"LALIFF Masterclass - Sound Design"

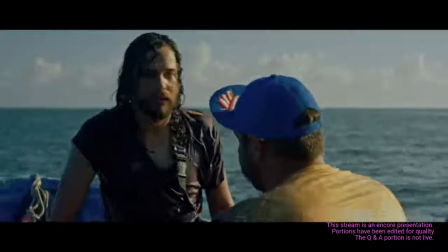(27:04) Mira, ¿vas a sacar agua?
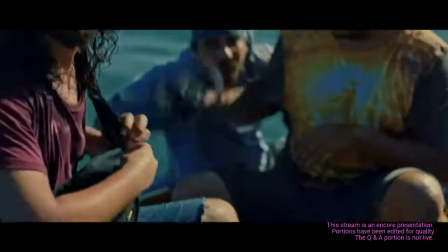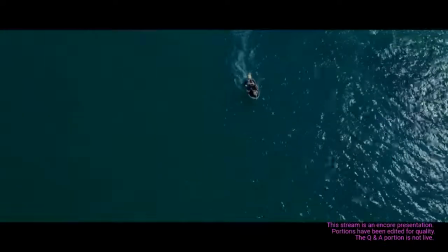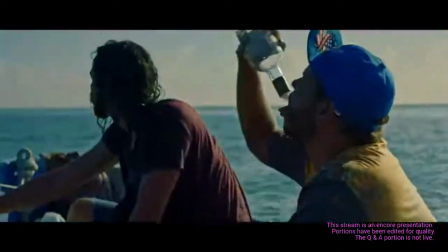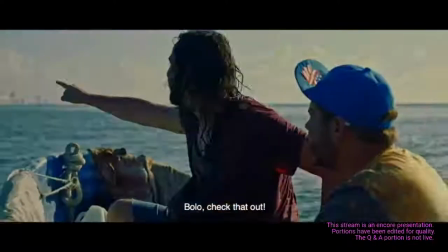(27:25) Polo, mira esto. Mira eso, Cere. ¿Qué pasa? ¿Qué pasa?
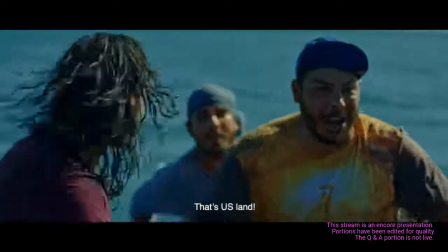(27:30) ¡Llegamos, Cere, cojones! ¡Se la ayuda, bro! ¡Se la ayuda,
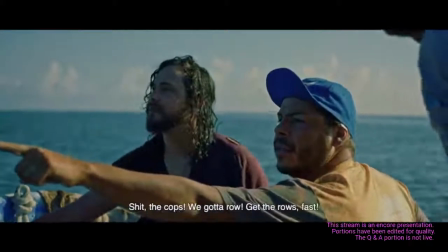(27:38) ¡Ay, ¿qué pasó, chico? ¿Esa no es la fiana? Opa, opa, la mona, vamos. Rema.
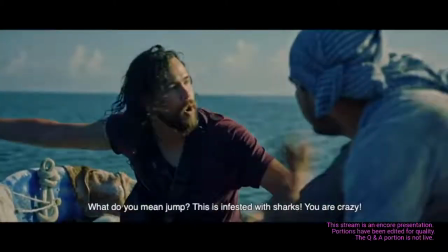(27:43) No, que aquí no pilla. Remo, vamos tirando, que estamos ahí mismo. ¡Tírate, no pilles tu burón! ¡Usted está loco, me mierda, bro!
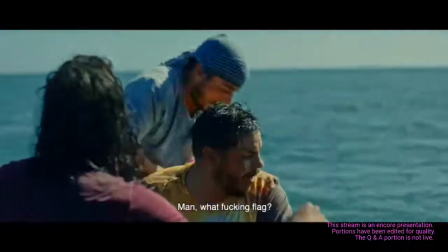(27:49) ¡Hay que tirarse! Dale, saca la bandera. ¿Qué bandera? ¡Ni qué cojones! ¡La bandera, que llegamos, coño!
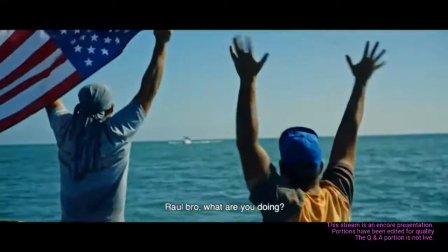(27:54) ¡Obama! ¡Obama! ¡Raúl, Sere, que Obama, ni que tío! ¡Obama, coño, que vivo Obama!
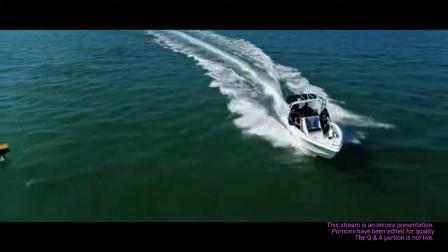(28:03) ¡Obama aquí! ¡Obama!
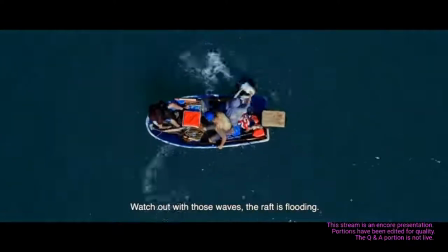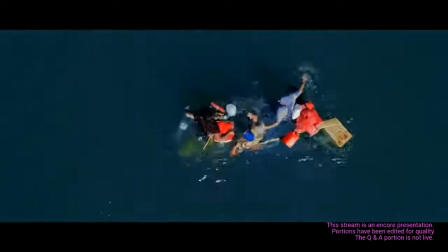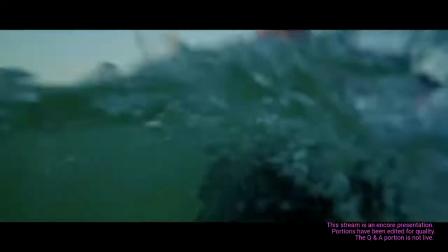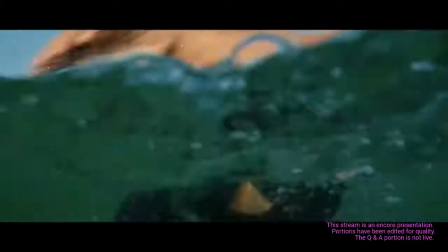I hope you guys enjoyed this scene. It's one of my favorite scenes in terms of sound. And I want to try something with you again. I want to play the scene back again, but this time with not sound, so I can talk, well, with the sound lower, I can talk over it and I can explain with you what, to you guys what we did. In terms of sound here, so screen share again, and
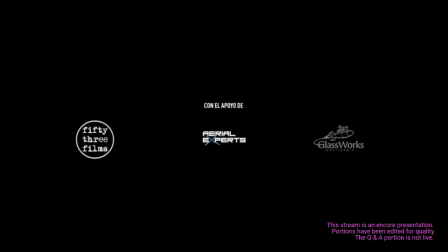(29:26)
so here we are. So we start the scene with listening to the open ocean, but it's not like a day at the beach.
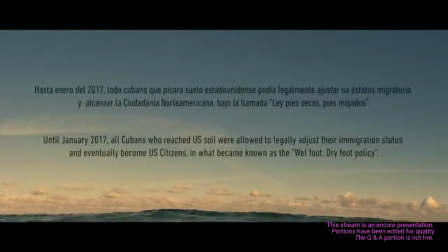(29:34)
We always wanted to have this underbelly of something wrong, something risky is happening here,
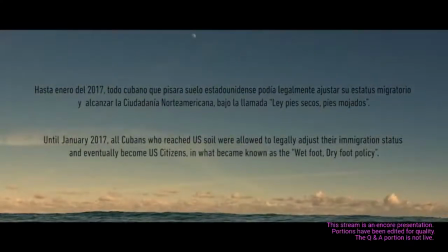(29:40)
so you don't hear anything else other than the big waves.
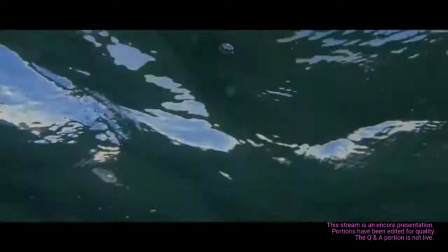(29:45)
And then we go underwater and we are inside this metaphoric moment when the snow globe falls into the water,
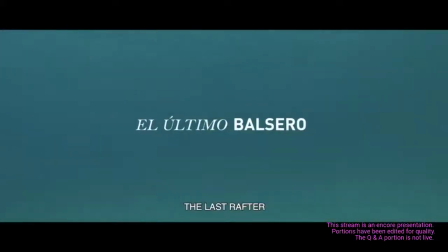(29:53)
which encapsulates the model of the film. It's, of course, like the Rosebud reference of To Citizen Kane.
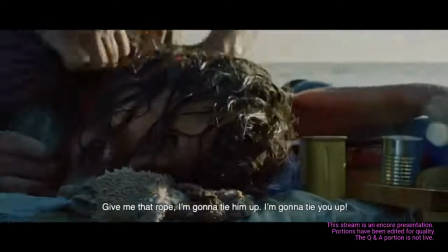(30:00)
Then we are out to the surface with the fight they have.
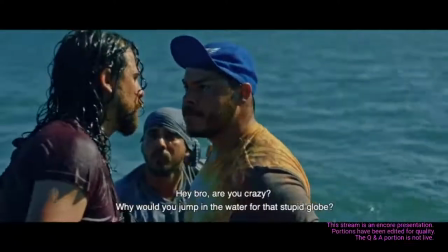(30:04)
So we decide to focus on the fight and just have the water crashing very gently into this small motorboat.
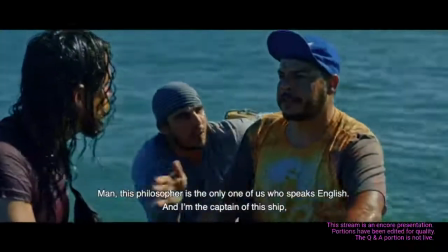(30:12)
We use the sound of the engine that is clunky and it's not always running to help achieve the passage of time during that scene.
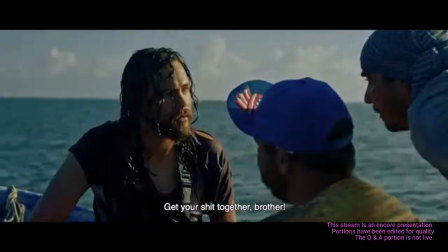(30:20)
So in the next shot, we are going to see that these are just three guys in a little boat, really in the middle of nowhere.
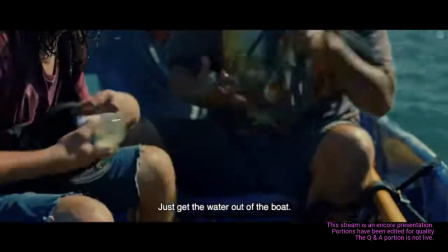(30:28)
So the audience need to feel that.
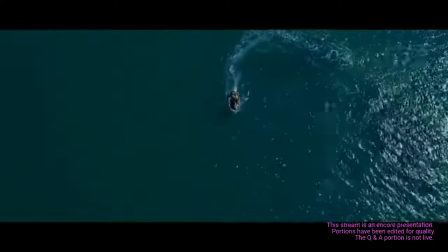(30:31)
And that's why you can hear the sound of the boat from far away in the distance. This boat represents the rickety situation. The boat is their fears.
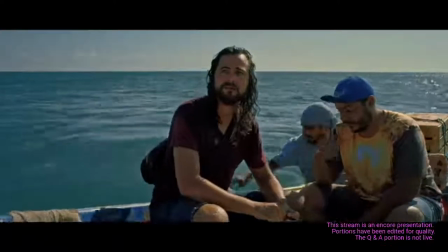(30:42)
The boat represents how small they are against the immensity of the ocean. And that's a metaphor of everything else that's going to happen in the film.
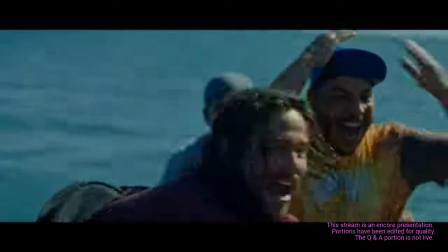(30:51)
So we wanted to reflect that through sound as well. Then see Miami for the first time.
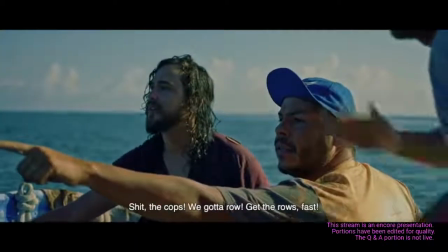(30:58)
There is a change in the music. We always knew that we want the music to infuse joy, but keeping the tension.
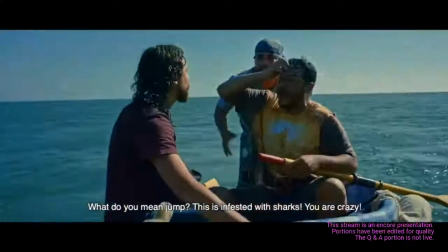(31:06)
In the sense of will they be able to make it or not?